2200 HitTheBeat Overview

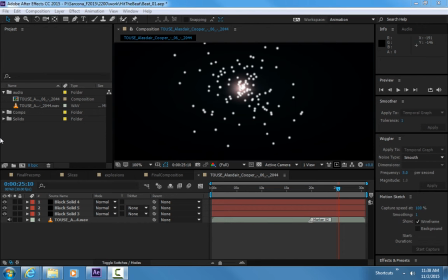0:00 too. All right. So this is our audio one. Now, this is just a sample of the stuff.
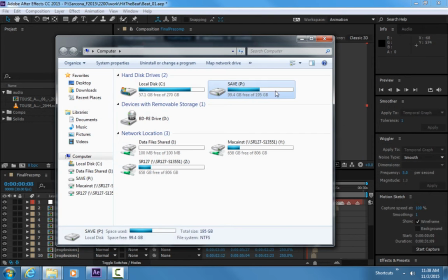0:05 This is, I have to go and load all my stuff. This is going to be the final video of mine. And all about me, projects. That's not all about me. The beat, movie, there it is.
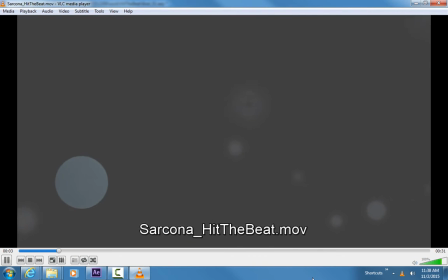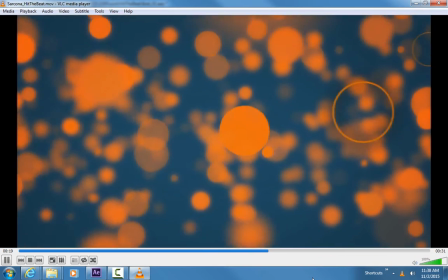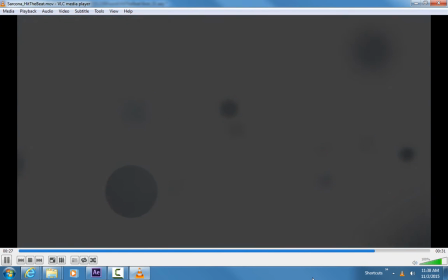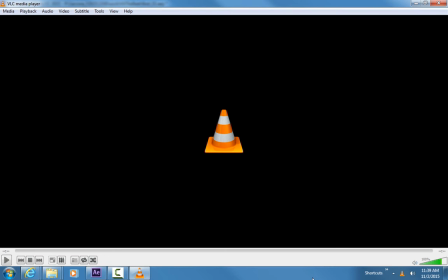0:52 Okay, now again, it's kind of subtle like the ones we watched last week, but if you watch as it's moving, there's these little like bursts in the background. When the piano keys hit, those bursts are activated.
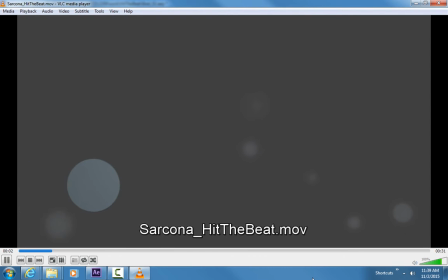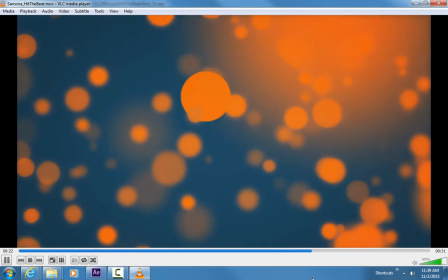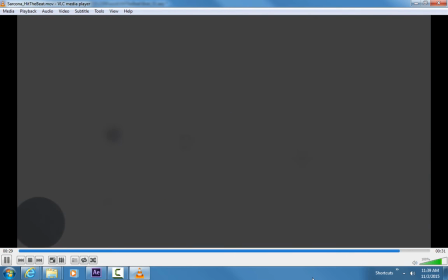1:30 And I think this was the piece I said was a pretty boring piano piece, but I actually spliced it so that I got this kind of story. So there's actually, if I turn the audio down so it's not crackling all the time. So it starts off very slow, very somber. And this is what I felt.
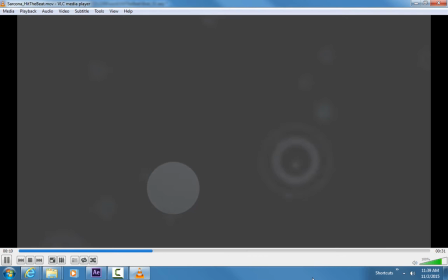1:45 This is, as I'm listening to the piece of audio, this is what in my mind I'm picturing is what's happening, is just kind of like this flowing of the music.
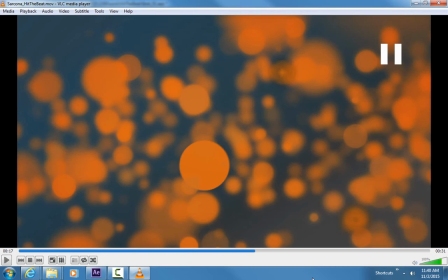1:53 Okay, I'm like honing in on one of the instruments to get that. And then when this happens, when that big sound comes, I'm picturing more things kind of going on. It's more exciting.
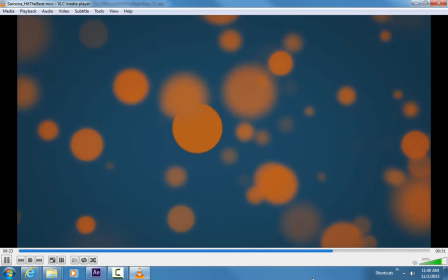2:06 But like most things in life, it doesn't last, and then everything goes away. I'm back to that.
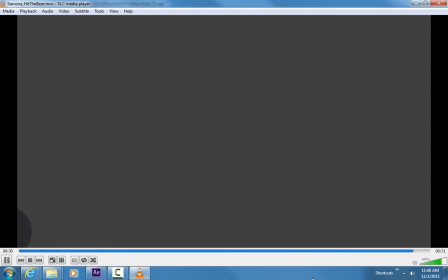2:13 And then they disappear. Okay?
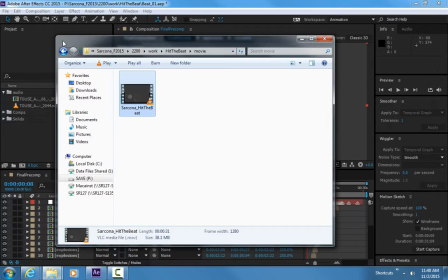2:16 So this here took me a few hours to set up, because it's not just, again, it's not something that is click a bunch of buttons and then there it is.
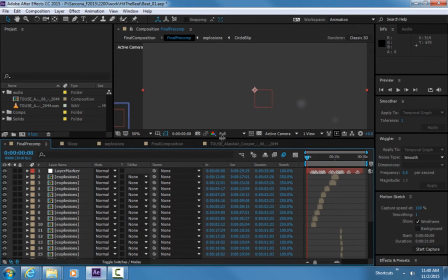2:24 It's a lot of work. Okay? So I want to go through how mine's set up and then just go through some tips of what I did with that. So the first thing that I did was, of course, get the audio. Okay?
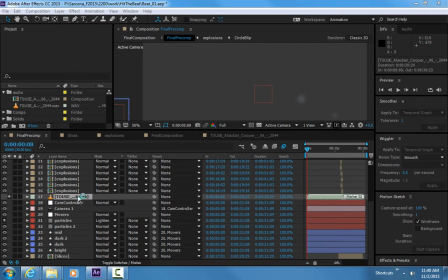2:37 So using Audition, which I showed last week, I was able to cut up that piece of audio and line it up perfectly. That part alone took some time because I have to go through and find what audio piece I like, which one I want to start with.
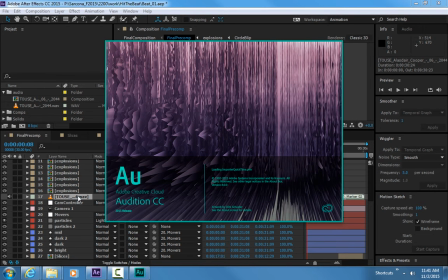2:50 After I find the one I want to start with, then I'm going in there and saying, okay, well, it's 4 minutes.
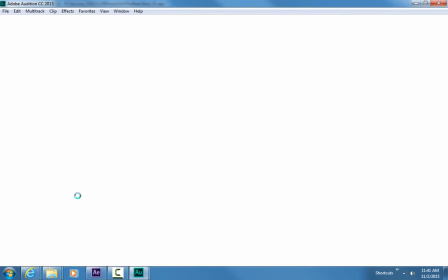2:55 That's way too long. I only need 30 seconds. What's a good 30 seconds to get? I like this part here.
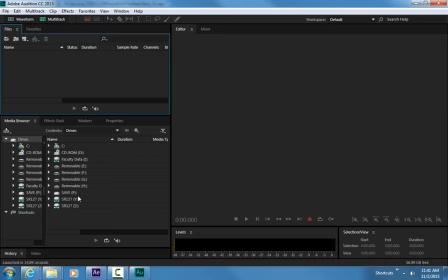3:00 I like this part here. I like that part there.
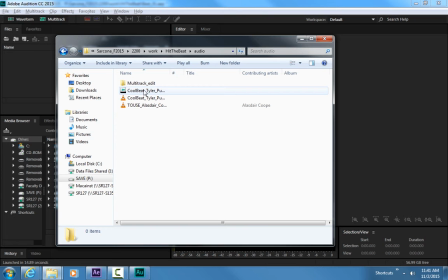Okay, so that's the...
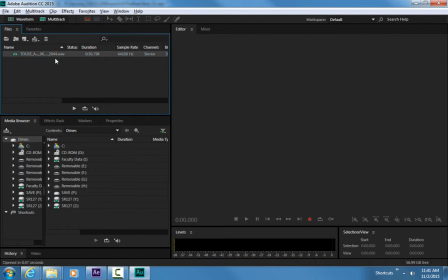3:16 yeah, okay. Just make sure I got the right one. Okay, so this is what my end audio ended up being, is this 30-second clip.
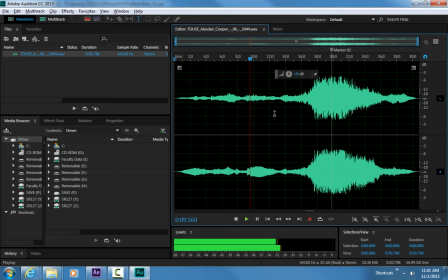3:27 Okay, now you can hear not the first transition, okay, but this actually repeated a few times. This wasn't like exactly the way it was. This little piano thing repeated a few times, and I just cut a couple of them out.
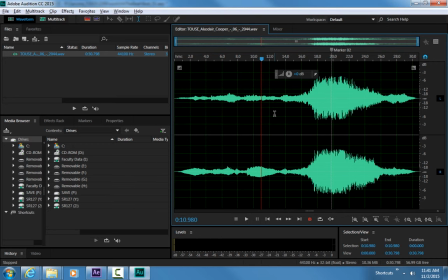3:41 I found the spot where it was a good spot to end it, a good spot to start it, and I just eliminated that, and then it blended nicely. If it didn't blend nicely, I hit undo, I adjusted it a little bit, deleted that, and played it until I got that to work. So right there is one of the transitions. You couldn't hear it because it just blends nicely together.
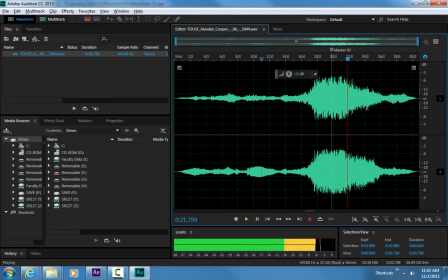4:03 You'll hear the other one right here, right there.